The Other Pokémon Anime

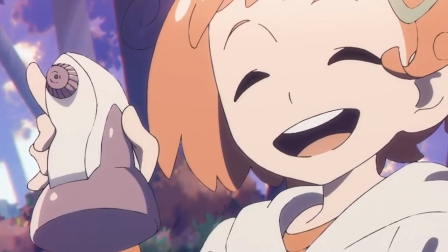It takes on a slightly more cartoony appearance than Twilight Wings, but still sticks somewhat close to the aesthetic of modern Pokemon,
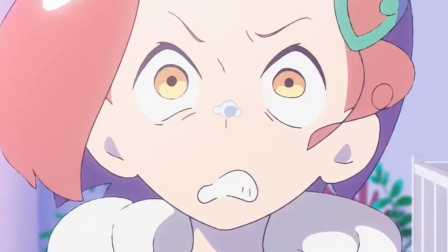allowing it to be extremely flexible in executing both comedy and action.
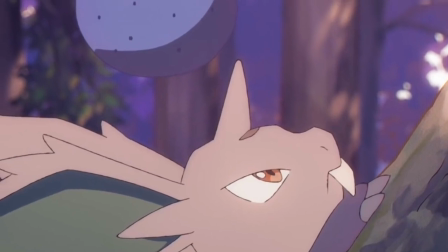Much like Twilight Wings, it's in the details that we find some truly phenomenal animation.
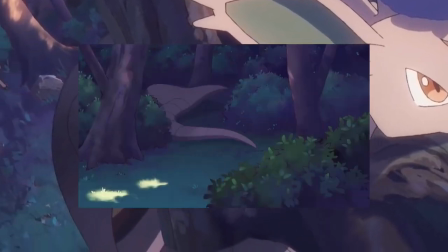I'm blown away every time I see this Arbok slithering around, and the insanely strong cinematography,
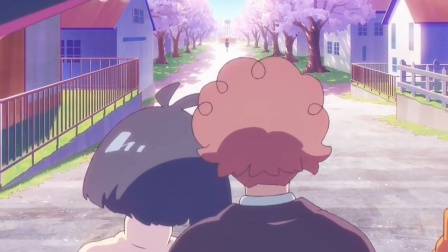background art, and effects work all come together to form a near-perfect piece of animation.
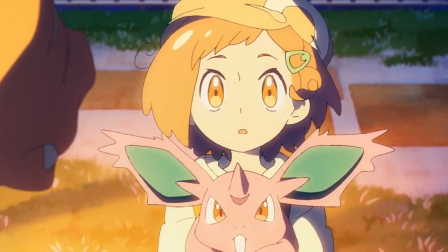A budding dream is something truly special,
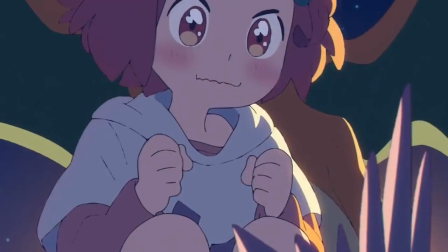capturing the heart and soul of Pokemon and the unquenchable drive to immerse yourself in this world in just under 15 minutes,
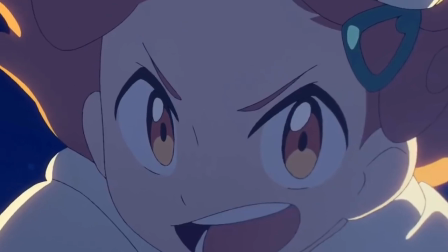built on the backs of strong characterization and ambitious animation.
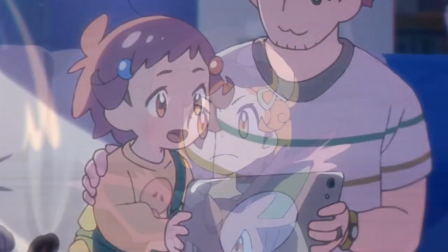No matter how many times I watch it, I'm immediately sucked in and completely engrossed by this simple yet elegantly executed story,
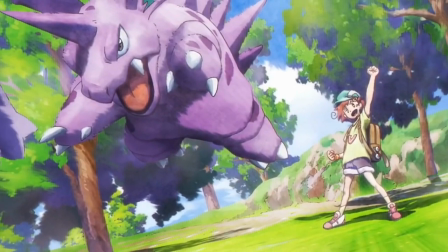leaving me on an emotional high unlike any other when that final shot hits.
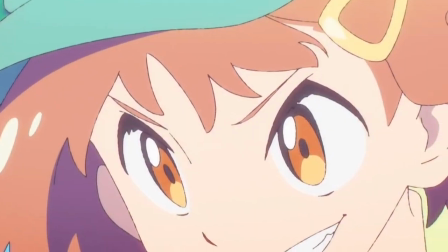And that's just the first of four Colorito shorts for this series.
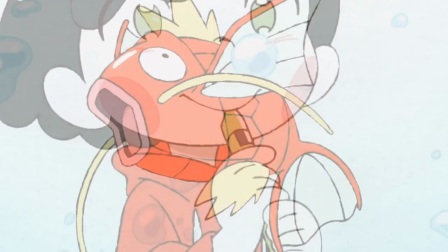After that comes Please Wait Magikarp, an episode with zero dialogue relying solely on its musical score and sound effects.
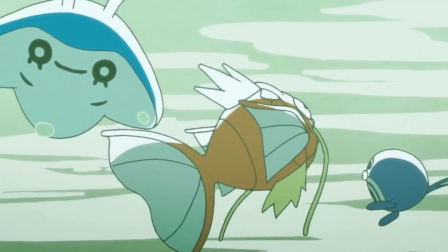Yamashita takes a backseat as executive director here to let French animator Cédric Carole take the reins,
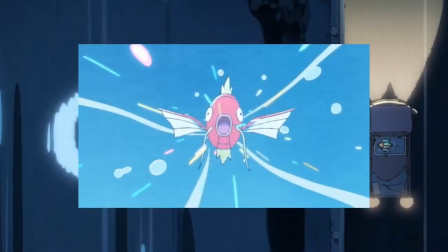making it stand out visually from the other Colorido shorts.
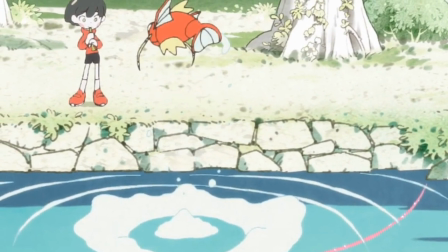This one goes all in on emotional storytelling as a young boy befriends a Magikarp by playing the flute,
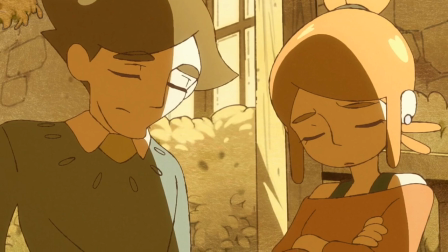only for his parents to reject the Pokemon, forcing it to live at the daycare center until the boy is allowed to return.
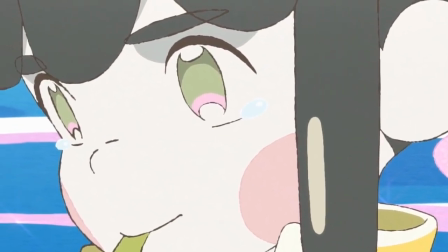Even without a single word of dialogue, this short is able to convey a wide and complex array of emotions.
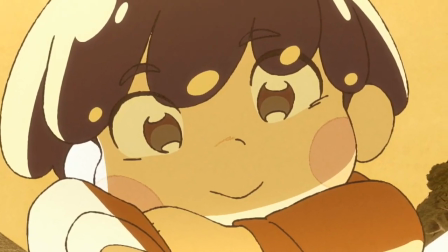The joy and excitement of a budding friendship, the dejection at being separated,
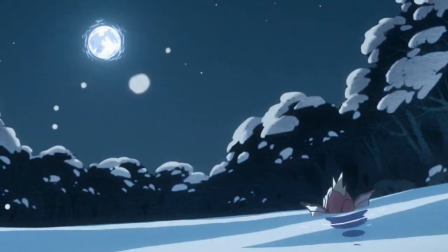and the extended sense of longing all craft a rich tapestry of characterization.
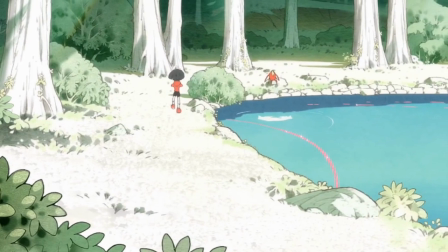The lighting and color do a great deal in supporting these emotions,
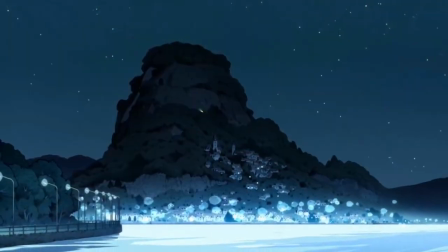with the color palette often shifting towards the monochromatic in order to convey a certain tone.
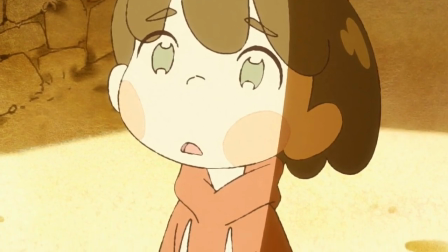The character designs are even simpler this time around, further increasing their flexibility in the range of emotions they display.
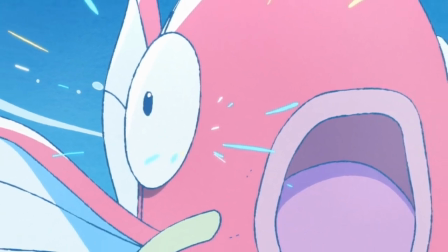I don't know how they got this dead-eyed Magikarp to be so expressive, but they sure did an amazing job.
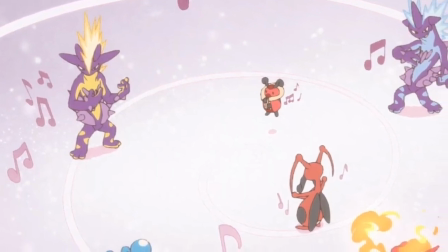There's also just a great deal of fun at play as well,
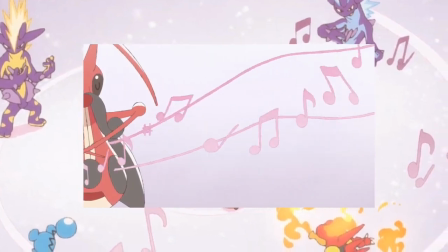with an entire segment devoted to the musical nature of the different Pokemon the Magikarp interacts with.
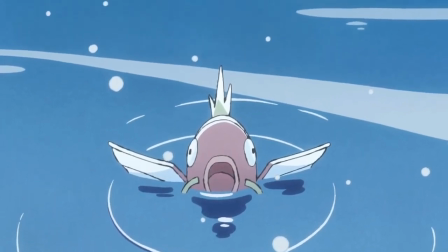Sometimes it's the simplest narratives that convey the strongest emotions, and this short definitely lives up to that mantra.
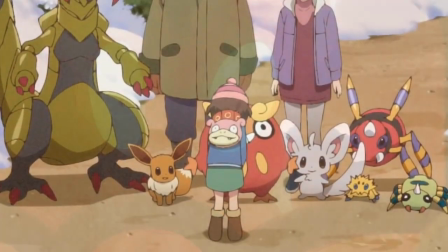Then we have The Warming Slugma Home, in which a young girl visits her grandparents' house and plays with the different Pokemon that live there.
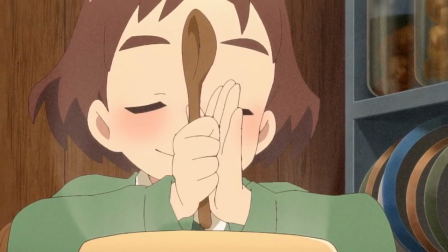This is a short that would best be summed up as just vibes.
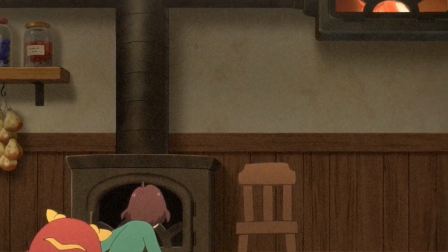There's no real character growth or plot motivation aside from the girl trying to befriend the slugma that heats the house.
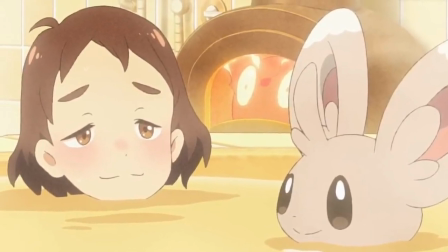Instead, it devotes most of its runtime to exploring how non-trainers and Pokemon cooperate and live in harmony together.
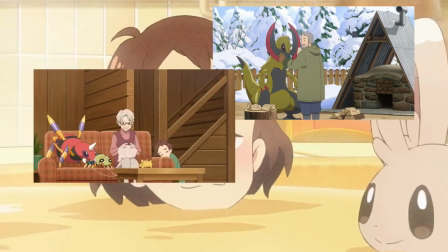Haxorus cuts firewood, Ariados knits clothes, Mincino sweeps the floor.
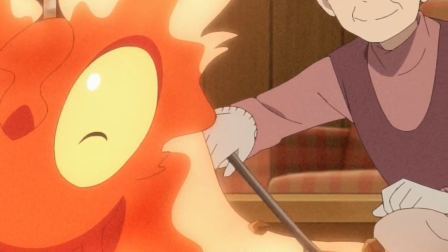This short, more than any other, is solely focused on worldbuilding in the more minute and intimate details.
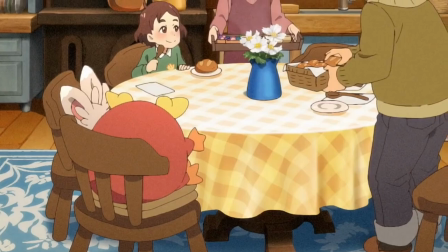As such, it has an aesthetic to match that intimacy. The bright, warm colors give the house a cozy and inviting atmosphere,
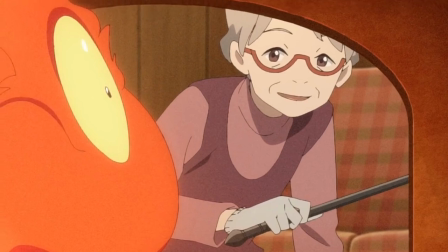the shades of yellow and orange representing Slugma's heat feel both vibrant and natural,
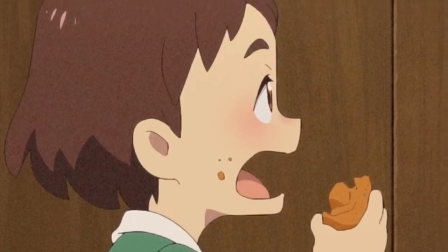and the lilting, upbeat piano providing the music keeps this short lighthearted and endearing.
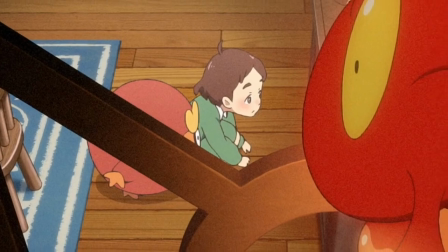Not a whole lot else to say about this one other than the girl's search for Slugma
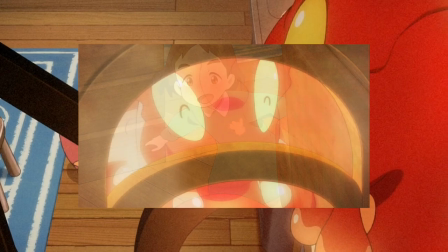and the Slugma's growing attachment to her being really cute and charming,
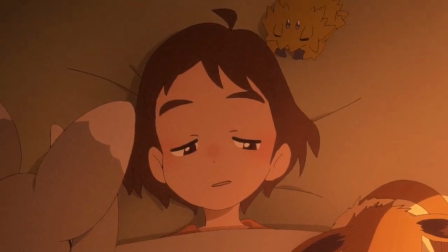but the focus on building a lived-in and immersive atmosphere is one of Pokemon's biggest strengths presented as strongly as possible here.